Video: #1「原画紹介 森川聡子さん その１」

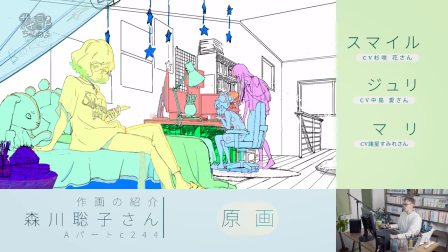作画の芝居の素晴らしさですよね3人の性格っていうのを芝居の中で分けたいなって思っていたんですよ
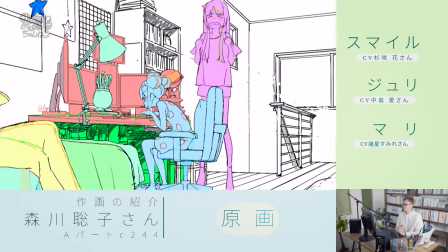表現したいと思ってたんですねスマイルっていうのは今回は慌ててるシーンではあるんですけども
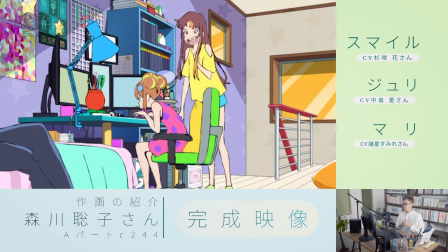テンションもバンと高くて明るく元気なキャラクターっていうのを表現したい
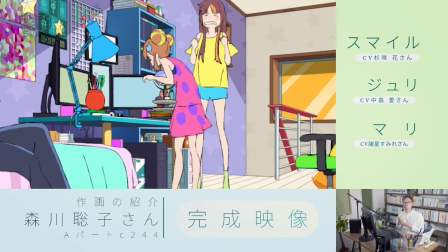だから慌てる時もすごく体がわちゃわちゃと動いてしまう
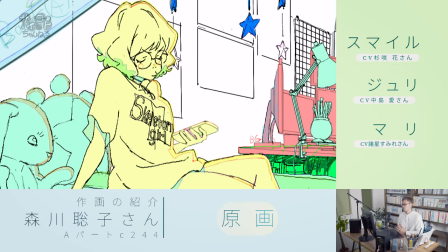お姉ちゃんのジュリっていうのはクールちょっと3姉妹の中では一番冷静なキャラクターに見立てたんですけども
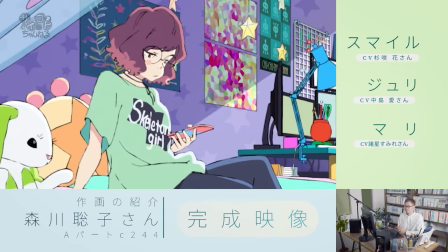そのベッドに腰掛けつつ座り姿っていうんですかねこれがこのお姉ちゃんっぽいなっていうふうに思いますセリフでスマホをなくしたって死ぬわけないと言いつつジュリもスマホいじってるっていうのはちょっとその辺はギャグ
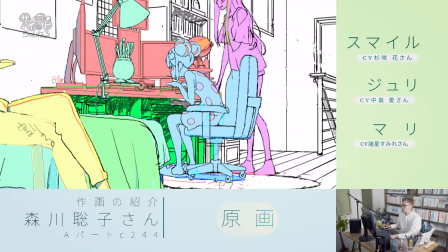笑う場所ですね最後の3姉妹の一番下の末っ子のマリっていうのは
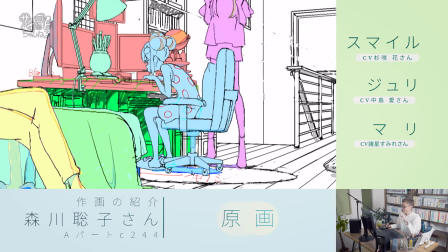見た目に反してガジェットオタクっていうのがちょっと肝ですね
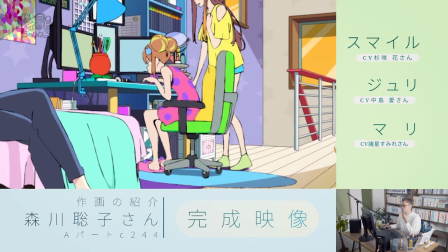これはキャコのダイさんもこだわってた部分なんですけどもこの見た目でガジェオタっていうところを表現したかったんですよ
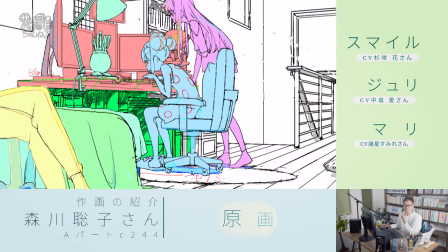ですのでタイピングのスピードっていうのは手慣れているのでめちゃくちゃ早いとカチャカチャしてる感じっていうのもめちゃくちゃうまいですねそして前のめりになってモニターを見つめるスマホが見つかったら集中してるのか
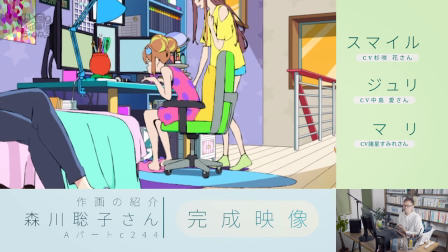気持ちが入っちゃってるのでバーンと立ち上がって椅子がボーンと後ろに下がるだったりとかこの辺の作画の表現もお芝居もですね
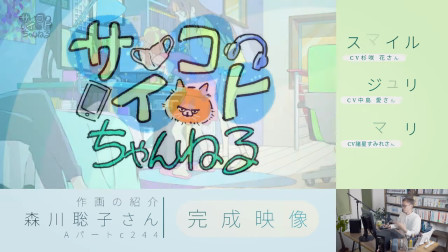完全に糸を飛び越えた素晴らしいものっていうのをいただけたので
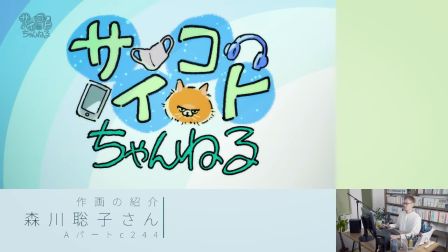本当に感謝しておりますではですねせっかく映像ですので
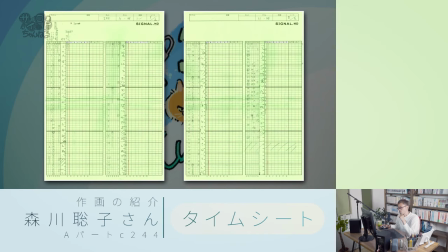森川さんのタイムシートっていうのも見ていただこうタイムシートわからない人っていうのは多いと思うんですけども順番に書いた絵っていうのはどのタイミングで表示していくかっていうのを
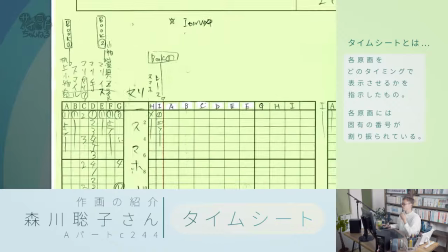書いている指示書みたいなものだと思ってください注目したいのはスマイルですね
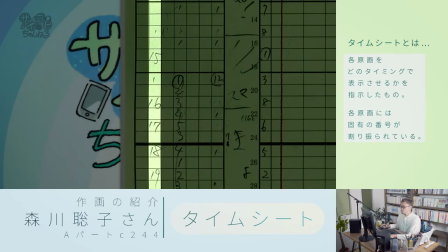スマイルはBセルです数字がバーっと書かれていますね
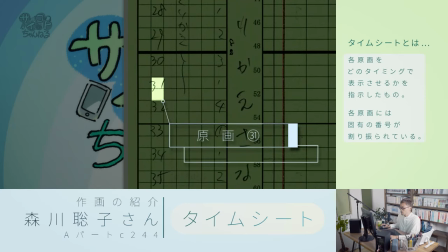いわゆるこれ2コマ打ちってやつです例えばここでしたら31番を2コマ間表示するだったりとかなんですけども
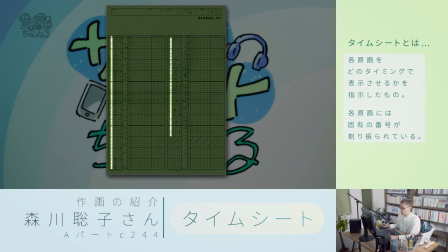こうバーッとバーッと最後の方まで描かれているこれがどの動きかと言いますと後半の方のここですね
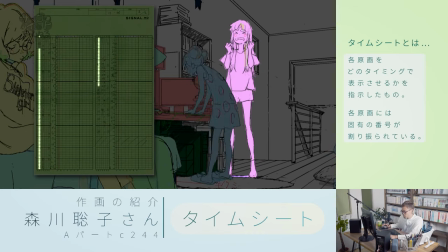この動きっていうのは動いてる部分ではリピートに見えるようでいても
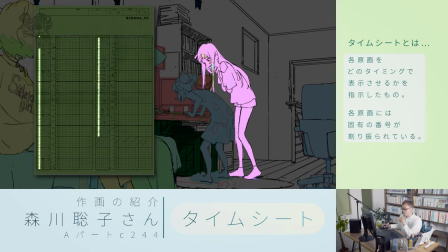全て描き分けていってそのわちゃわちゃ感だったりとか慌てふためいてる感じっていうのを表現されておりますが本当に可愛らしいしそのキャラクターの芝居というか
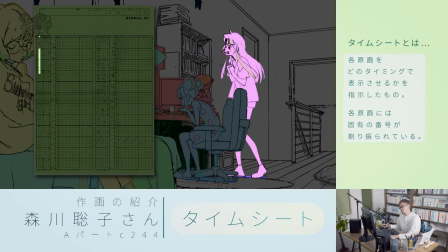感情っていうのも見てるお客さんに伝わる動きなんですよこれねなかなか描けないですよねこんなに上手いですね
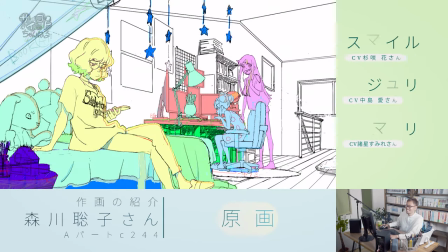とか言っちゃって本当にジュリとかマリとかもね表情がいいですよねなんか僕はこのジュリのこの気だるい感じっていうのはすごくツボなんですけども
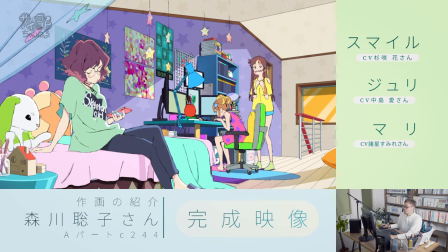下袋でこう口がとんがってる感じとかっていうのもまあそのいわゆるキャラ表っていうやつなんですが表情集だったりとかに別に書いてある表情ではない
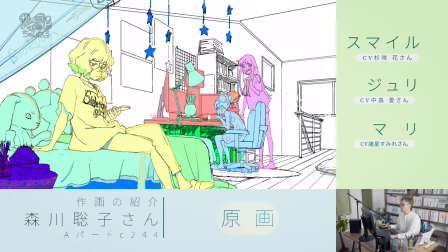ただそれは各アニメーターっていうのがアレンジしてこういう風にキャラクターの芝をつけていくんですけどもまあすごいですよね本当にこういう風に線一本一本書いていって
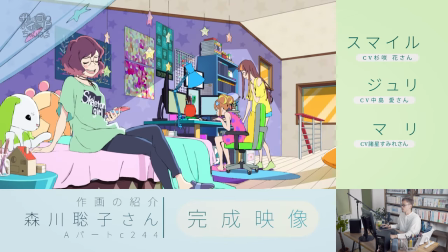表現できるっていうのはなかなかないですしあとはもう映画のその原画っていう部分っていうのもあまり世に出るものでもなかったりするしこうやって映像として見るっていうのもなかなかないんでね
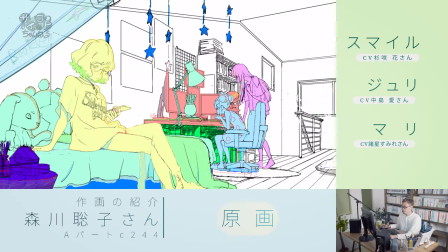いい機会だなと思って紹介させていただきましたこういう作画のカットがあるだけでも映画の品質ですかねそれが保証されますよね本当に何度でも見れるようなカットっていうのも大切ですからそういう意味でも本当に森川さんがこの作品を映画にしてくれたっていうのは本当に思ってます今の話は実は森川さんには直接伝えたんですけどこのAパート以外でも実はいろいろ担当してくれていてなんだったら一番最後のカットも森川さんにやってもらったりしたんですけども本当に森川さんのおかげでこのサイコとサイダーのように言葉が湧き上がるというこの作品が映画になりました